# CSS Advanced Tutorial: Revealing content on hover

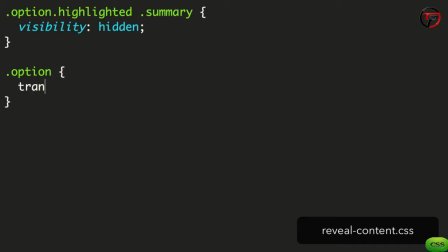We add the option block and a transition, first being the transform which will animate the scale and y-axis position. We set a duration of 5 seconds and a cubic bezier timing function with coordinates
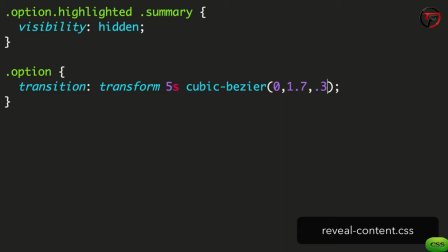0, 1.7, 0.3 and 1. You'll notice that the duration is very long at 5 seconds. This is because of the timing function. This animation starts off very fast and zooms right past the end state before slowly gradually returning back.
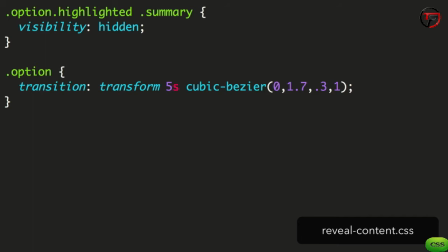The majority of the 5 seconds will be spent on the latter part, resulting in a more fluid looking animation. We then add another transition, this time for the background. It'll fade in quickly, in just 0.2 seconds with a simple EaseOut timing function.
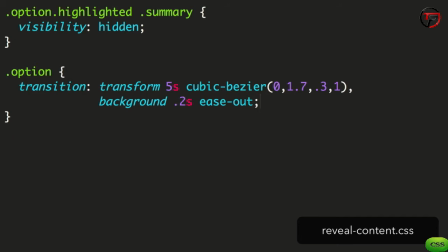Next we need to add transitions for all the other elements inside the option. Let's see if we can do this efficiently.
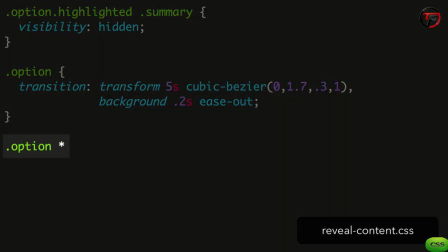We begin with the option and then an asterisk, which translates to any element inside the option container.
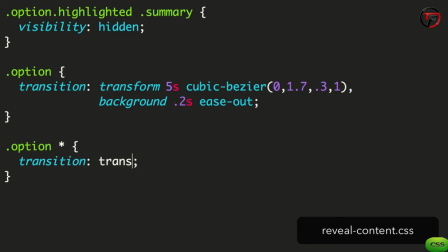Adding a transition then, we limit it to just the transform property, give it a reasonably quick duration of half a second, and we'll use the same exponential ease-out timing function we used earlier. Here we have the finished result.
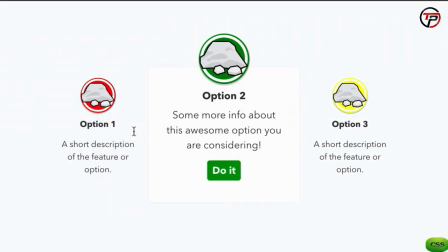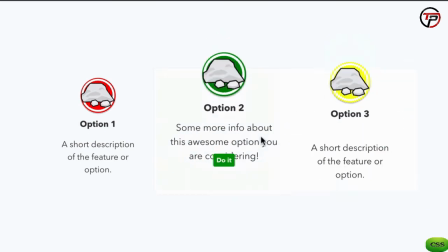It's worth mentioning that we're not animating opacity here.
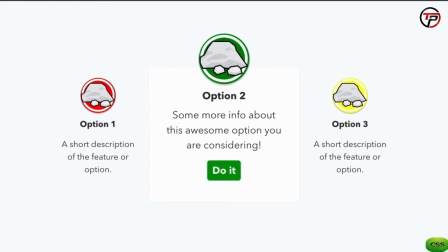When setting up the styles for each element's default and highlighted states, we didn't specify opacity.
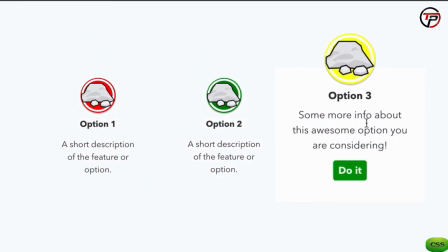Often when showing hidden elements, it would be useful to have them fade in and out using opacity, but this time I chose not to.
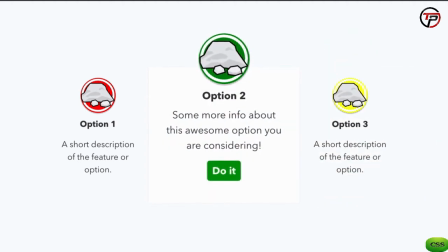If we had the elements fading in as well as doing the other movement, it would feel overdone.
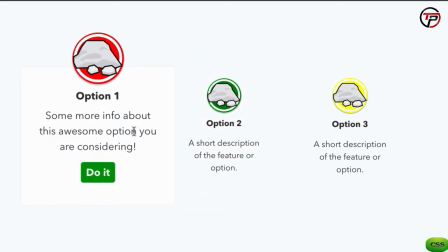What we're doing here is a kind of sleight of hand in that the old content disappears suddenly, but is replaced by the new content.
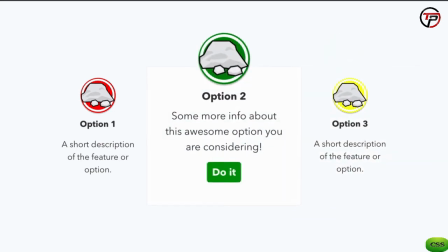Our eyes sometimes try to fill in the blanks when this happens, and it looks to us like a really fast animation. It's a good idea to experiment with your animations. See if you can make them faster, or animate less things while still getting the right effect.
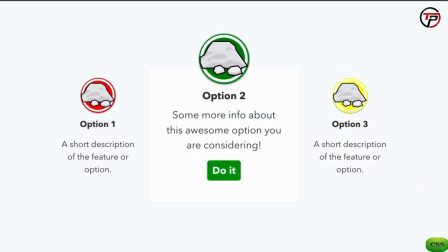When you do, you might find your CSS code is tidier, and you have an animation that still achieves the results you want.
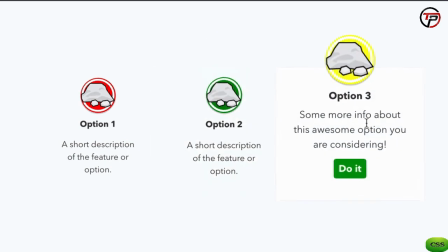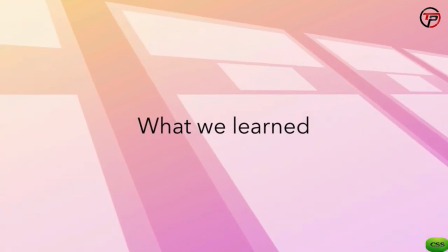In this lesson we put together a complex looking hover effect using just two transitions.
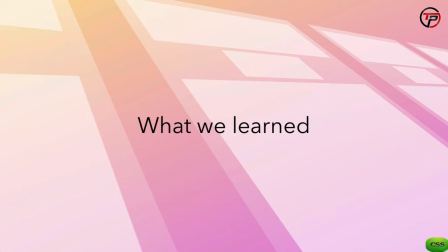We learned how JavaScript can help provide a hover style event that allows more advanced interaction than the simple CSS hover state. And we saw how we don't always need to apply a transition when changing state and still end up with an impressive animation.
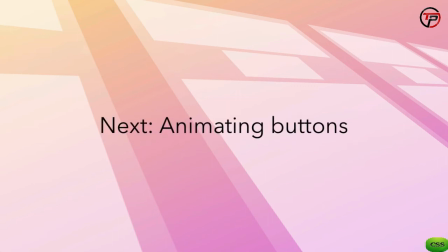Next we'll take a look at something we've neglected to style so far. the call to action buttons. In the next lesson, we'll take a look at animating the hover as well as the active state for a button.